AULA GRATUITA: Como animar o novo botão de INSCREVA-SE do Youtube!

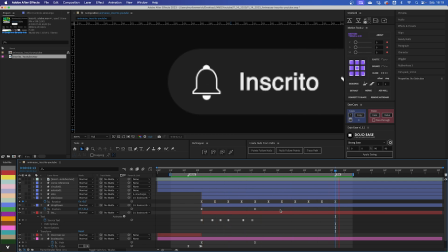(15:45)
Mas a gente vai fazer ainda um pequeno ajuste Para deixar um pouco mais interessante Mas antes,
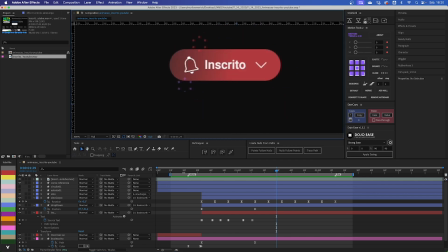(15:52)
vamos dar uma olhada aqui na nossa referência Como é que a animação do sininho acontece É o seguinte, existe a maneira como foi feita e eu vou mostrar aqui em certas partes uma interpretação minha do que eu acho que poderia melhorar.
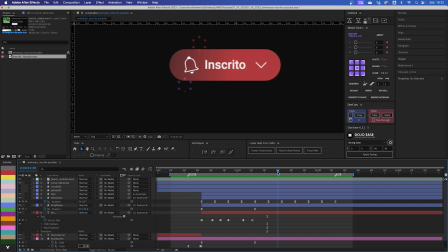(16:09)
Então, por exemplo, você vê aqui o ícone do sino que eles fizeram. O que aos meus olhos está faltando aqui? Esse badalo não se mexe em nenhum momento, ele fica fixo.
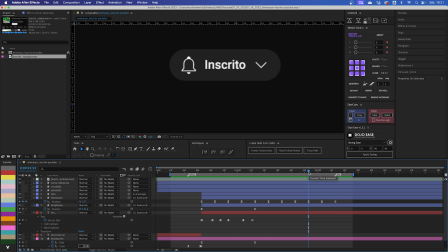(16:20)
Então é algo que eu acho que pode melhorar na animação deles É exatamente esse badalo se mover Porque o sino, para o sino emitir som,
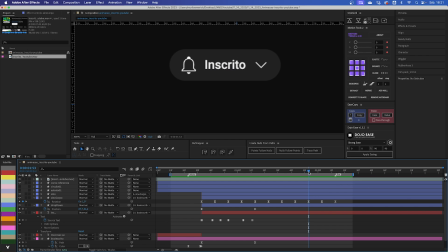(16:34)
ele precisa badalar Então a gente vai adicionar uma animação aqui para incrementar ainda mais o ícone Então o que eu vou mudar aqui ainda está comunicando da mesma maneira Então quando você for fazer uma engenharia reversa,
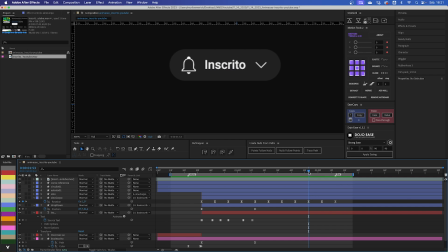(16:49)
por exemplo Dá para você perceber o que pode melhorar sem destoar da proposta deles O que a gente vai entregar aqui é um delete maior É uma sensação maior, uma emoção mais interessante Vamos dar uma olhadinha de novo aqui no nosso ícone Beleza
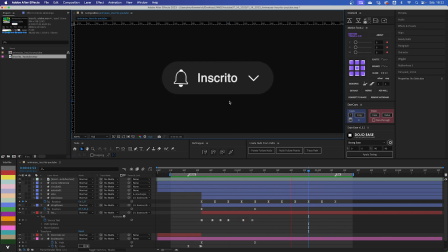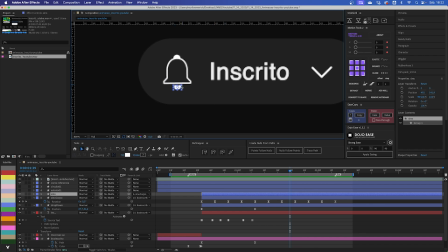(17:15)
Tá show Agora vamos fazer o seguinte Vamos animar o badalo do nosso sino Então eu vou apertar Option P Para eu já criar um keyframe de posição A gente vai
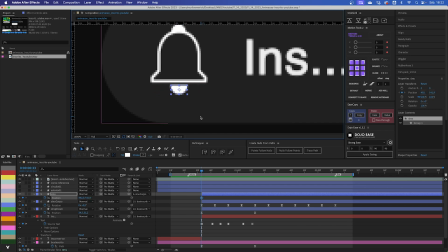(17:28)
animar a posição dele indo para a direita e para a esquerda aqui Só que esses valores aqui, eu acho que eles estão muito quebrados Então a gente vai fazer o seguinte Eu vou copiar esse valor aqui
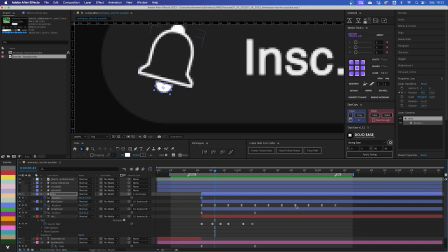(17:43)
Baseado em cada um desses keyframes aqui Que é a rotação do nosso sino Então Ctrl C, Ctrl V E aí você vai colocando todos eles aqui Vocês vão entender por que eu estou fazendo isso
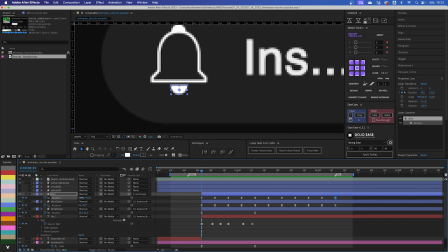(17:59)
Então aqui no início Esse número está muito quebrado Então, olha, está 0,05, sabe? Então eu vou apertar para a direita para ir aqui no final Vou colocar menos 20
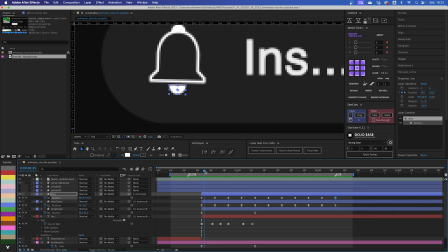(18:15)
Ele foi muito para cá Na real não é nesse primeiro, é nesse segundo aqui Então eu venho aqui, venho para o lado, vou colocar menos 15
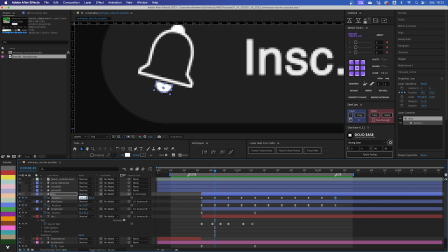(18:27)
Não, 15 acho que foi muito, vou colocar menos 10 Aí ele vai um pouquinho para lá Beleza, menos 10, agora aqui a gente vai colocar mais 15